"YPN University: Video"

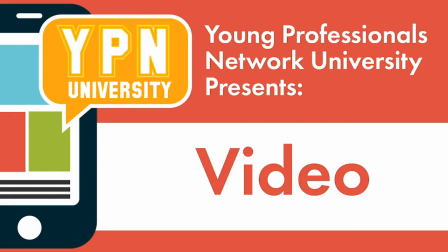Good afternoon. Welcome to the last of our YPNU series for 2018. I want to thank every one of you who has been here through this whole journey with us and give a shout out to the associations that are out there joining us today. We really appreciate your participation, your questions. Remember, if you have any questions, we've got the live chat going, so just post your question and we will make sure to get it offered. Today's class is on utilizing video, and we have our experts and friends from Catapult Creative here to tell you everything you need to know about video. And we have from Catapult, Ryan Myers, Kelsey Bishop, and Rachel Jenkins. Also, we need to thank our sponsor who's made this class possible, Caliber Home Loans. So thank you, Caliber. And with that, we'll let you take it away. And again, don't forget to post your questions, and we'll talk to you at the end of the class. All right, thank you, Jennifer. So this is the fourth class, the YPNU. And like Jennifer said, we're going over utilizing video. So we're talking about the basics of making a video for a listing or for client testimonials, etc. So this is the overview. So we're going to start with why you should use video.
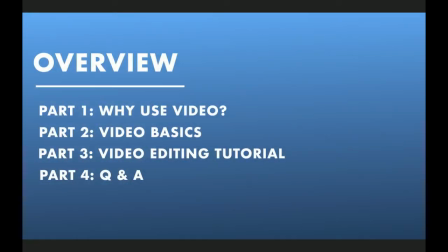Part 2 is going to be video basics, and then we're actually going to walk you through creating your own listing video. So something we did with this is obviously we're an agency and we have a lot of professional equipment, but we wanted to show you what you guys can do on your own with the equipment that you have, your phones, and any free apps that we can use.
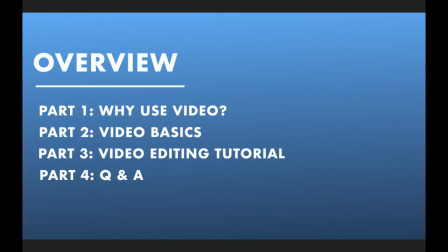So we're going to talk about what makes a good video based on something that you've shot on your smartphone, as well as what kind of softwares can you use that are free and easy to use, and show you how to use them. So why are we going to be using video? Maybe you want to showcase your listings. Maybe you want to tell prospective customers why they should pick you. Or maybe you're trying to, as we talked about in social media,
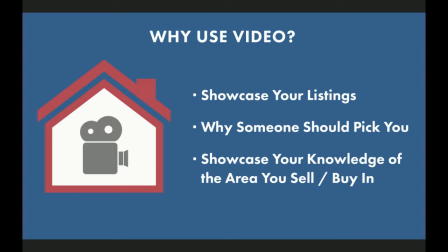kind of own your area and talk about the neighborhood and make sure that you're the hub of knowledge on that area.
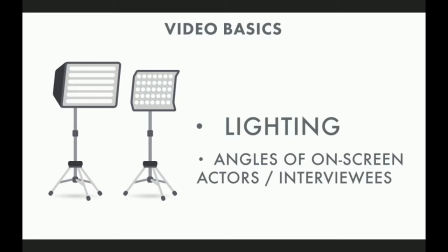So first we're going to talk about lighting. You're going to see that we've shot some bad examples on our smartphones to show you what not to do before we show you what to do. So we want to talk about, specifically with lighting when we're doing interviews, how does the light come on to the person that is talking, and how does that impact the video? So again, we've shot these on our smartphones to show you, kind of taking it back, are the agency's perspective, but on devices that you guys would be using yourselves.
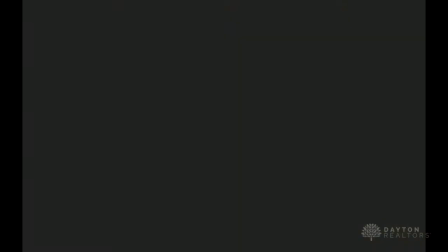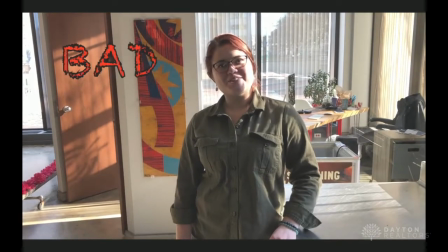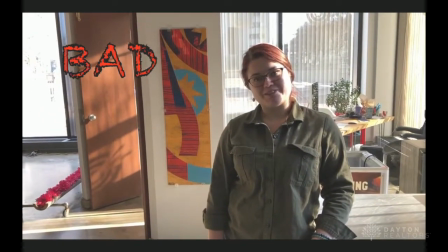So you can see this is bad because the light's coming right in on her face, right? You can't see her at all.
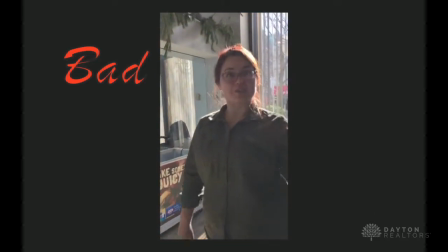You don't want to shoot horizontally like this on a smartphone because then you've got this weird black space on either side that's going to show up on something that you're posting.
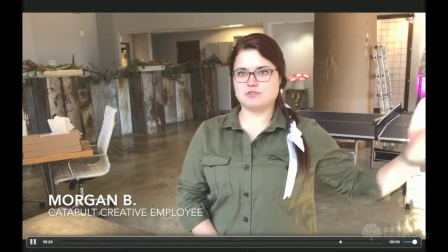Here, can you pause it? Mm-hmm. I want to go back.
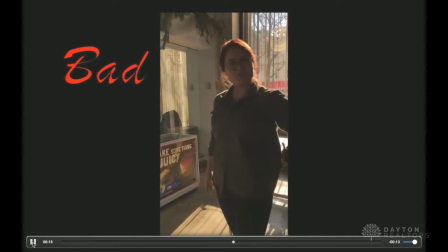I also want to talk about the typography on here. You don't want to go wild with your fonts.
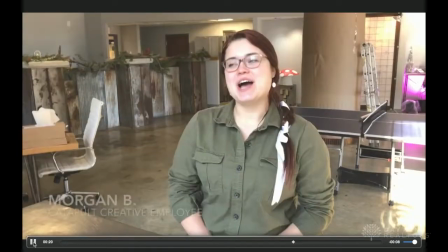You don't want it to be this crazy flashing font on the side like this. You want to have like a lower third.
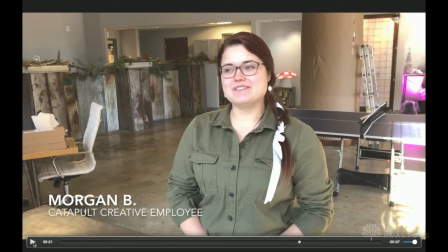You want to say who you're talking to and give whatever their title is. So we've got Morgan B, Catapult Creative Employee.
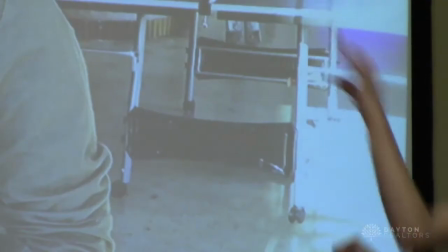It's very clear. It's white. You can see it. You're not flashing weird weird fonts on the sides.
There's a ton of restaurants around here. In the summer, there's always food trucks out on the square.
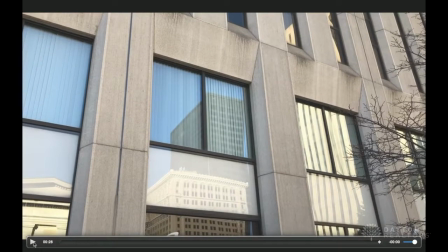There's a ton of different options.
Again, with the lighting, the light is coming naturally directly onto her face.
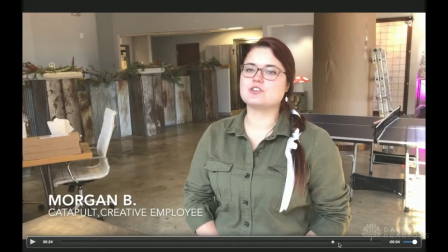It's not coming from the side. The angle is, she's right in the middle in that rule of thirds, which we talked about with our social media class. We see the light come directly onto her face. She doesn't look too washed out. We can still see the background. And again, this is just shot with a window and an iPhone.
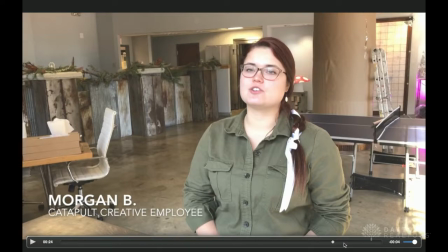So it's really easy to do, but the angles that you use are really important into making it a video that people want to watch.
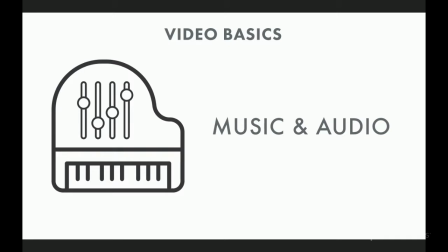Okay. We want to talk about music selection because it's easy to pick music that doesn't necessarily go with your video. We picked kind of a funny example of music that very clearly does not go with this video, but we'll show you in after this about a video that does do that correctly.
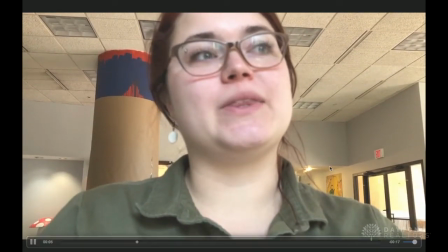And again, a bad angle. You never want to shoot somebody from the chin, right? Nobody wants to see that.
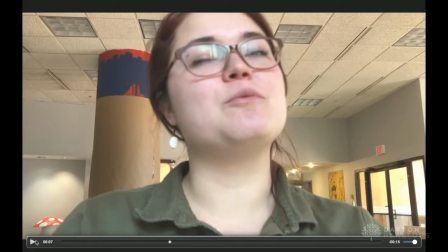Yeah, and also how the music is overpowering their actual voice. Mm-hmm. So, it's the little things that all come together with the video that you have to look at.
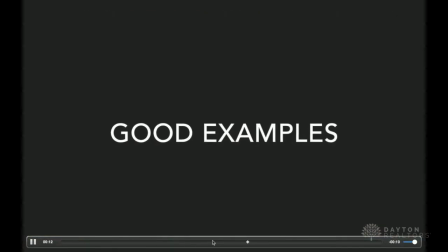Yeah, not good. You never want to cut somebody off like that either. You don't want to see the top of their head like that. I love
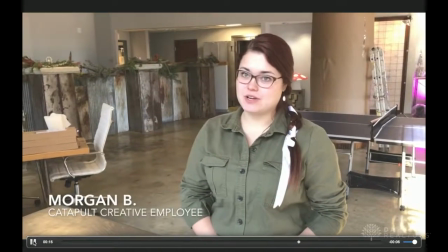And then we've brought back our good example.
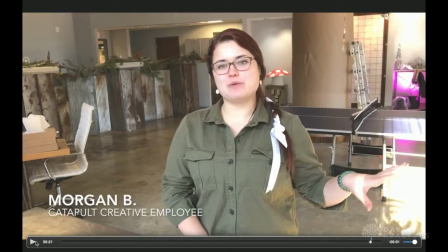The volume is at a level that we can still hear what she's saying without it being overpowering. You want people to hear the music without cognizantly saying, I'm listening to music in the middle of this interview.
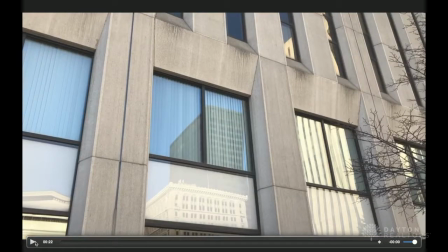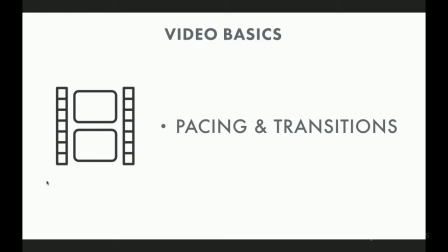So now we go into actual pacing and transitions for video. Something I tell people, whether it's interns that are working with us or anything, is a video should kind of feel like a song. Whatever music that you pick, the transitions should really match with that. You should be able to physically hear the beat of the music, and the transitions should match. So this is a video that we've done for a home builder, and we picked it because it's an example of the transitions completely match up with the music.
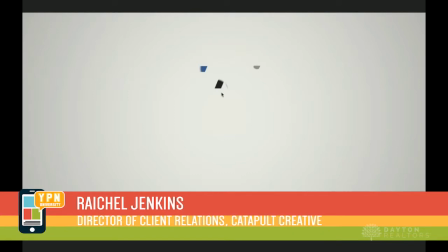You'll hear that on the beat of every song, there's a new shot.
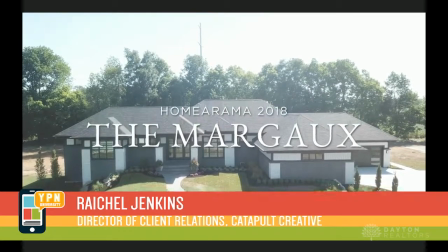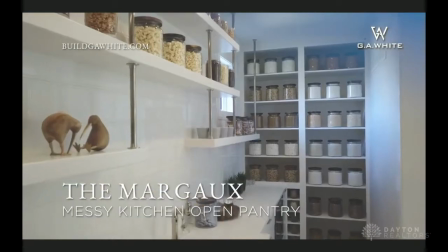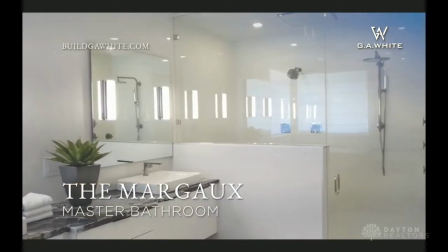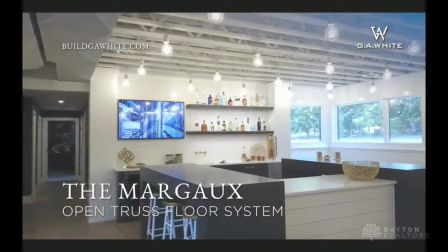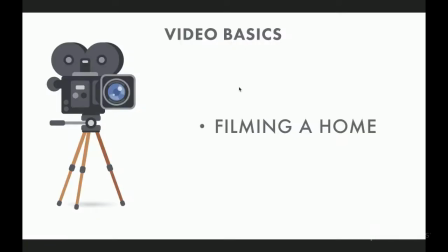You also want to make sure that you're giving your audience time to read what's on the screen.
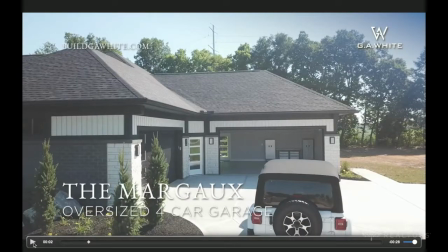So the rule of thumb is if you've already read it, if you can read it 2 times in the frame, then it's readable to someone who hasn't read it at all. And another thing we want to point out, I know when you're doing a listing video for the MLS, you can't have any branding.
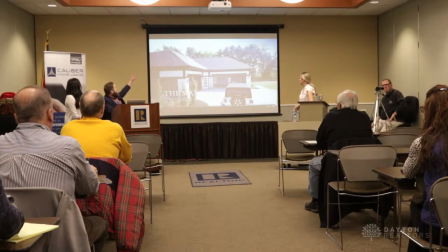But if it's for social media, obviously we have the website, the logo, and what they're actually seeing per shot.
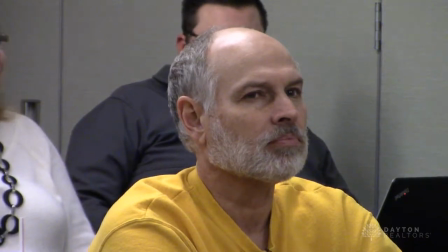If you want to go into more detail, kind of what the rules are with the MLS.
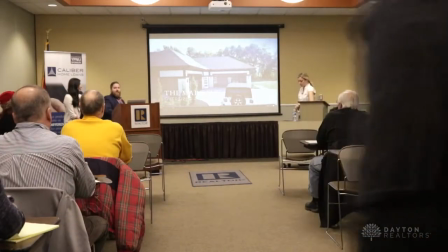Yeah, so I know with the Dayton MLS, you can't have any branding or signage for the actual MLS videos,
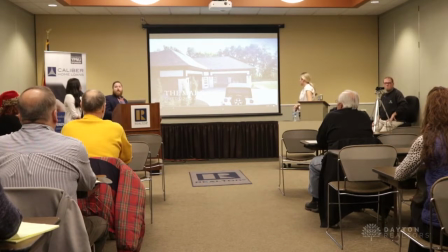but when you have your social media pages, you can do all that stuff. So you can kind of showcase, okay, this is the garage, this is the kitchen, and obviously you want to have the call to action at the end, how to contact you, or for this instance, this was for Homerama. So our call to action was to obviously purchase tickets for the event. Mm-hmm. Let's go through this video, just like some stills to show kind of some more lighting stuff.
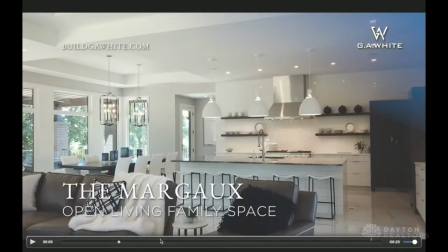So like this, for instance, this is an easier shot because it's a white room, right? But still you've got the lighting is all natural in addition to the lights being on. I think something important when you're shooting houses is that the lights are on so that it doesn't look dark. You don't want to have to rely on the artificial light, but you want to make sure that you have a mixture of natural and artificial light in there.
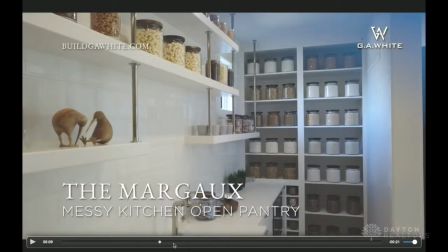With this, obviously, we're shooting from the corner of the room. You want your space to look as big as it possibly can, always.
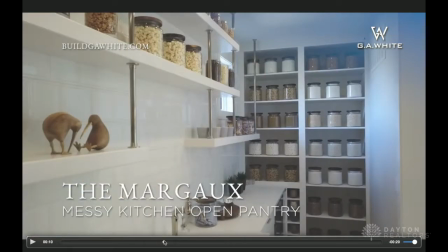Mm-hmm. I had a question about the one you were showing earlier with speaking. Mm-hmm. So there's Hold on, we have to get the mic for you. we forgot last time.
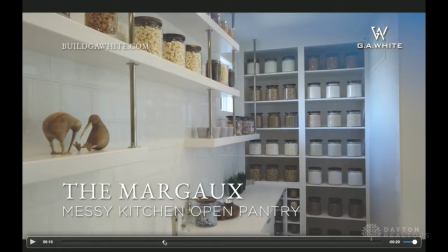Thanks. So my question was on the one earlier. You had a speaker and there was background noise because she was out in public.